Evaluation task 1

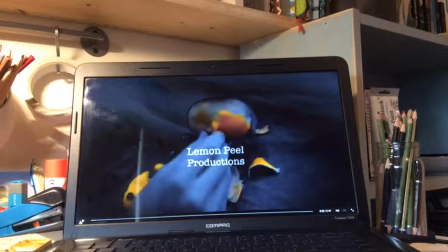0s
Okay, so in this video I'm going to address question number 1 of our evaluation questions. So we're going to talk about conventions of films and how our film plays into them on the whole.
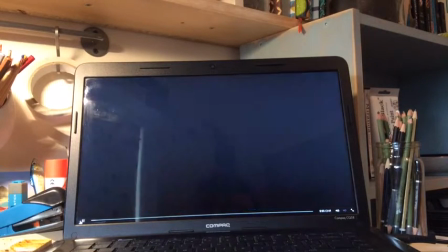17s
So our film starts off with 2 idents, Lemon Peel Productions and Sushi Time.
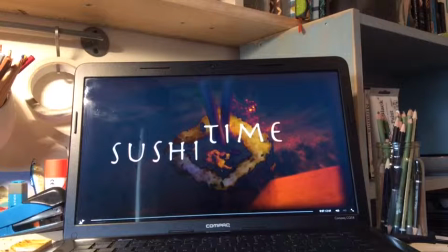24s
Now Lemon Peel uses, I think, professional effects. It looks black and white, it's got the timing right, it's about 3 seconds long, it's got the same actions you would expect to see in a normal film ident.
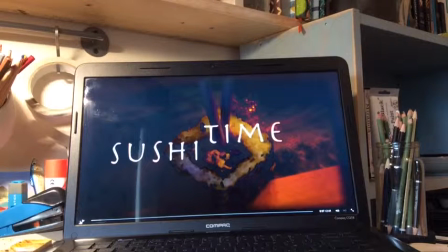41s
Then we have Sushi Time, and it's got a little sound effect. I think that makes it quite quirky, like how other films idents are, maybe with the music on sometimes. Now we were going to put the sound track over these idents, but we decided not to,
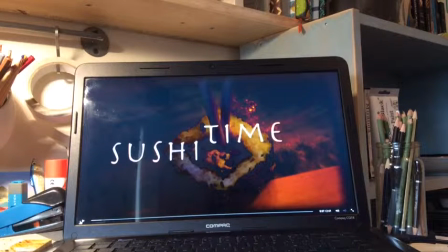59s
because it would make it more dramatic when the sound finally did come in. So I think these idents use a lot of graphics because of the video that they're based on.
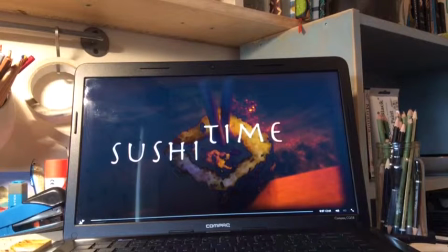71s
Maybe that makes them look a little bit more interesting. Maybe that could detract from the actual ident, I suppose, because usually an ident uses simple lines, simple colours, things like that. I mean, we've used filters on them, especially the Sushi Time one, just to make it a bit more
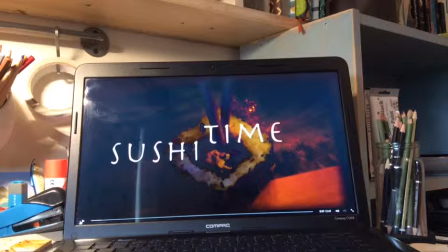92s
looking like a typical ident, with the colour palette, blacks, whites and then red. Of course you could try and posterize it more if you wanted to look more like proper ident, but the experimentation that we tried with motion just made it look a little bit silly.
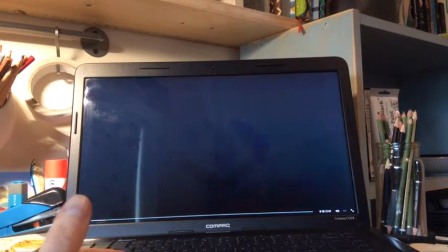112s
So, like most films, the ident will fade out and it will go into a black screen,
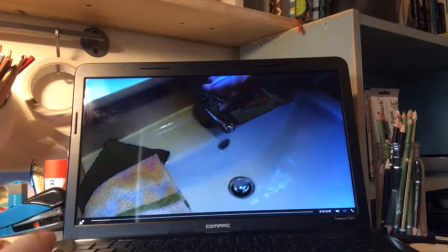117s
and as you heard, the music starts just before the picture comes in, and I think that kind of builds suspense. It's something we've seen other film openings doing quite a lot. And then, not so much as an establishing shot, but it introduces the character through this small section,
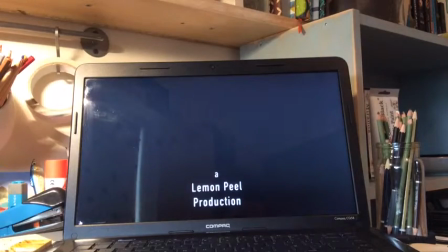136s
different shots, and then as the tap comes on, the louder parts of the music.
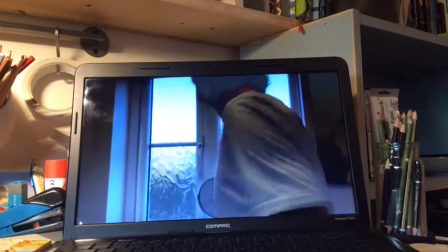143s
Different shots of a character which allows us to identify them, and we've also got credits along the bottom.
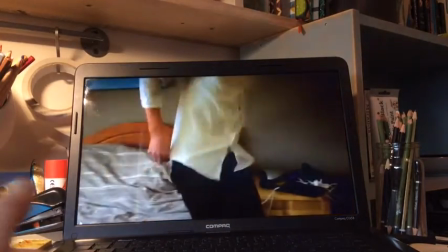153s
Now we picked that kind of credit because we thought it represented the genre of the film.
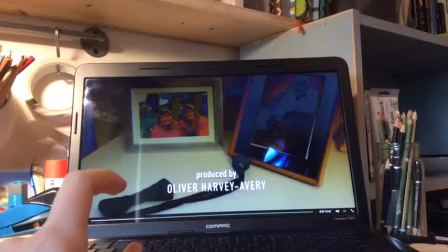159s
The red outlining around the edge of the film,
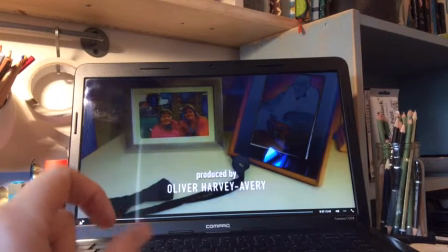164s
around the edge of the font, that gives it that slight twist that links to the main title. I thought that the role they played in lowercase and the name of the person in uppercase made it stand out, made it look really professional,
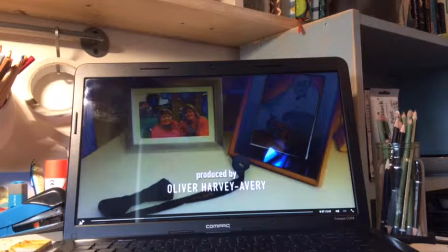181s
because it kind of exaggerates the person's name more than their role. And I also think the positioning of the credits on the screen, firstly, makes them a little bit more interesting because the film's still going on behind,
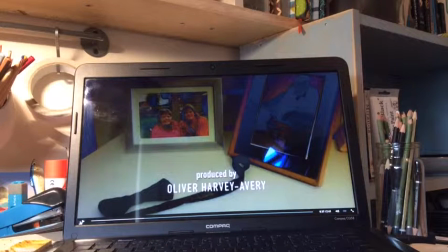197s
but it's something that we've seen being done quite a lot. The central positioning just makes it stay nice and symmetrical.
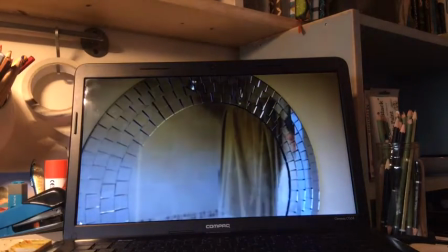211s
So in these shots we try to show kind of our expertise for hiding cameras in front of mirrors and reflections.
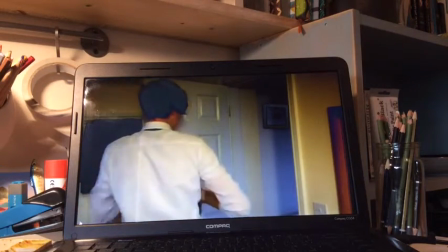218s
I think that's something that quite a lot of companies do. And the final
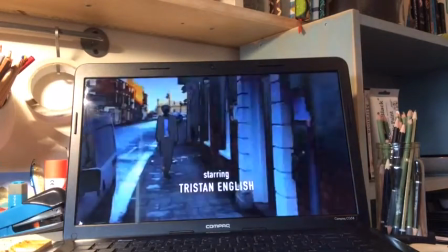224s
credit in this section was the director's name, and now we've moved on to a second sort of scene.
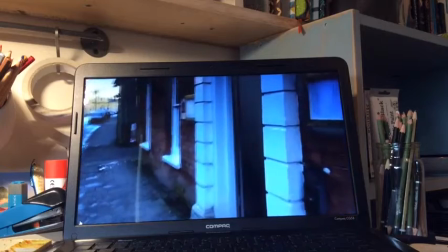231s
We begin the actors' names. This could be thought of as the establishing shot of the scene,
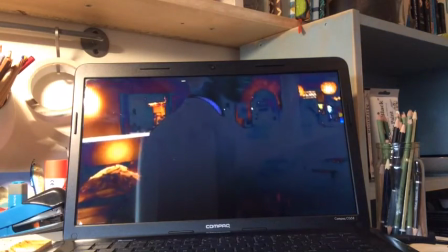238s
with the character that we've already identified with going into a pub or restaurant.
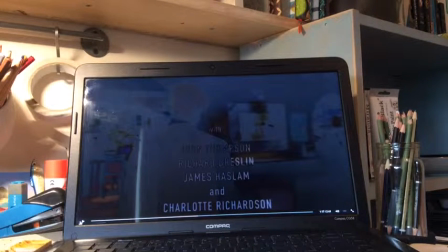246s
This really long tracking shot is something that you see at the beginning of quite a few films. One that comes to mind, School of Rock in 2004. Can't quite remember who it was directed by, I'll have to look that up. Someone with a fun name.
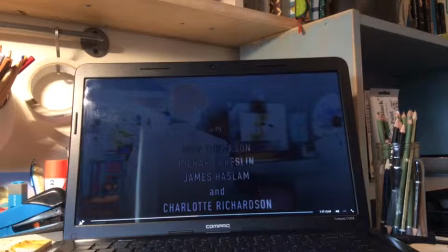265s
That starts with a really long take with a steady cam. Through that, actually, very interestingly, all the idents and credits are on objects like the wall, people's t-shirts, things like that.
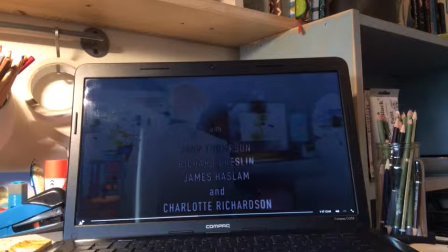279s
That's quite interesting, and maybe we drew a bit of inspiration of a long scene from that. And again, we've got the long list of people's names. We wanted to include some of the less important actors because, of course,
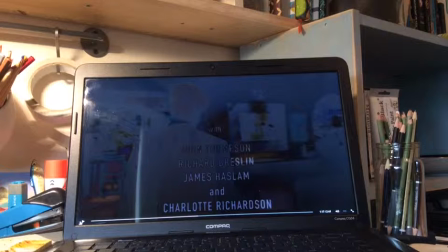295s
later in the film they will become more important, which is you know, something that all films do. You have to include everyone who's helped on the film. We wanted to include them in the beginning. So, keeping with
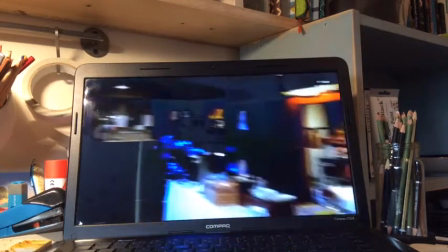311s
the theme of making it look like a normal film,
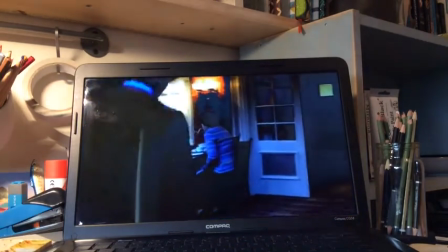317s
it's kind of telling the story of the man as he walks towards the room.
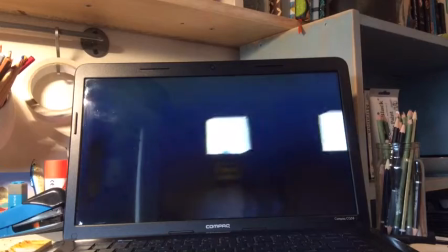322s
And of course all the extra people, or the people doing normal things, that all adds to the ambience of it just being a normal day.
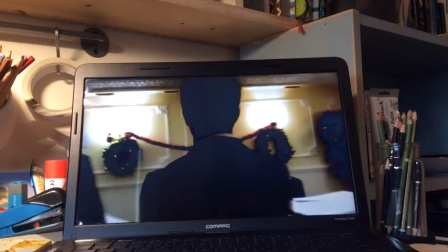329s
Now this is clever, I like what we've done here. We go into the back of James, and this is in fact a cut,
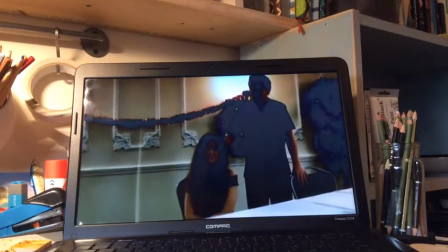336s
but it's kind of hidden by the fact that the title sweeps across his back, and then we then zoom into Charlotte.
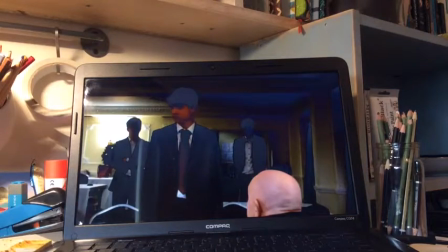342s
We cut,
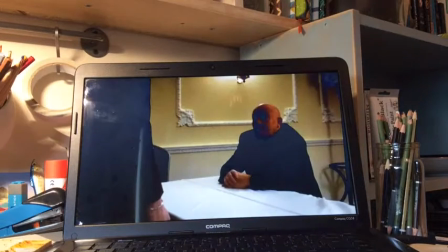344s
and there is kind of a silence part as the music goes down as the dialogue starts, and we found this a lot in the films, just so you can hear what the person's saying,
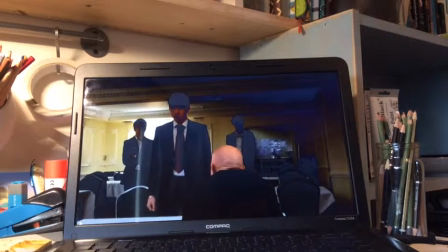353s
really. We wanted just a little bit of dialogue, maybe not to detract from the action.
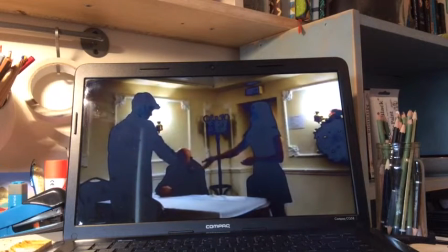362s
And then of course we go against the stereotype of women being maybe a little bit useless,
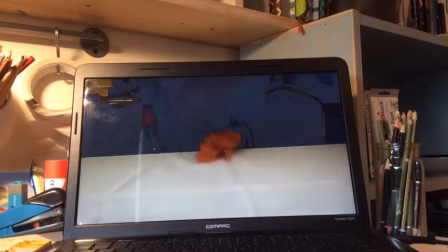367s
and we've got Charlotte, who plays Chantel, giving Richard, who is Paulie, the knife to chop his finger off. We tried to keep the shots as professional looking as possible. We tried to make him always completely in the frame.
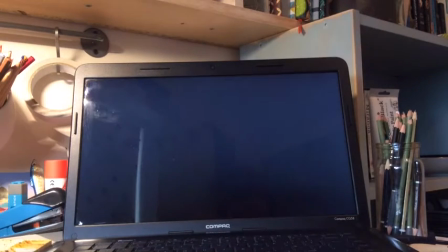387s
This here focusing on the hand, and now with the reaction shot of Tristan,
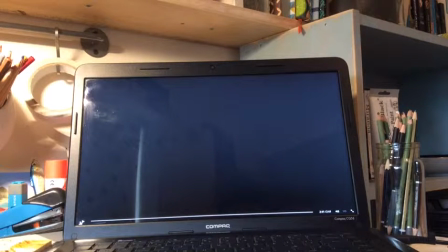393s
it looked quite professional, because I believe that focus at the end of the film had to be drawn back onto him. So all in all, we did go along with things that people
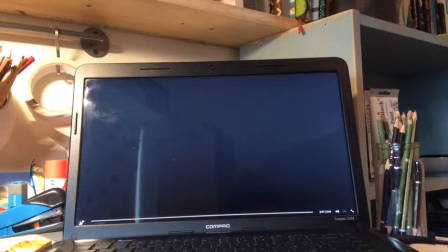412s
expect from a film: the music, the credits, the establishing of the characters and the plot, which will then continue later into the film.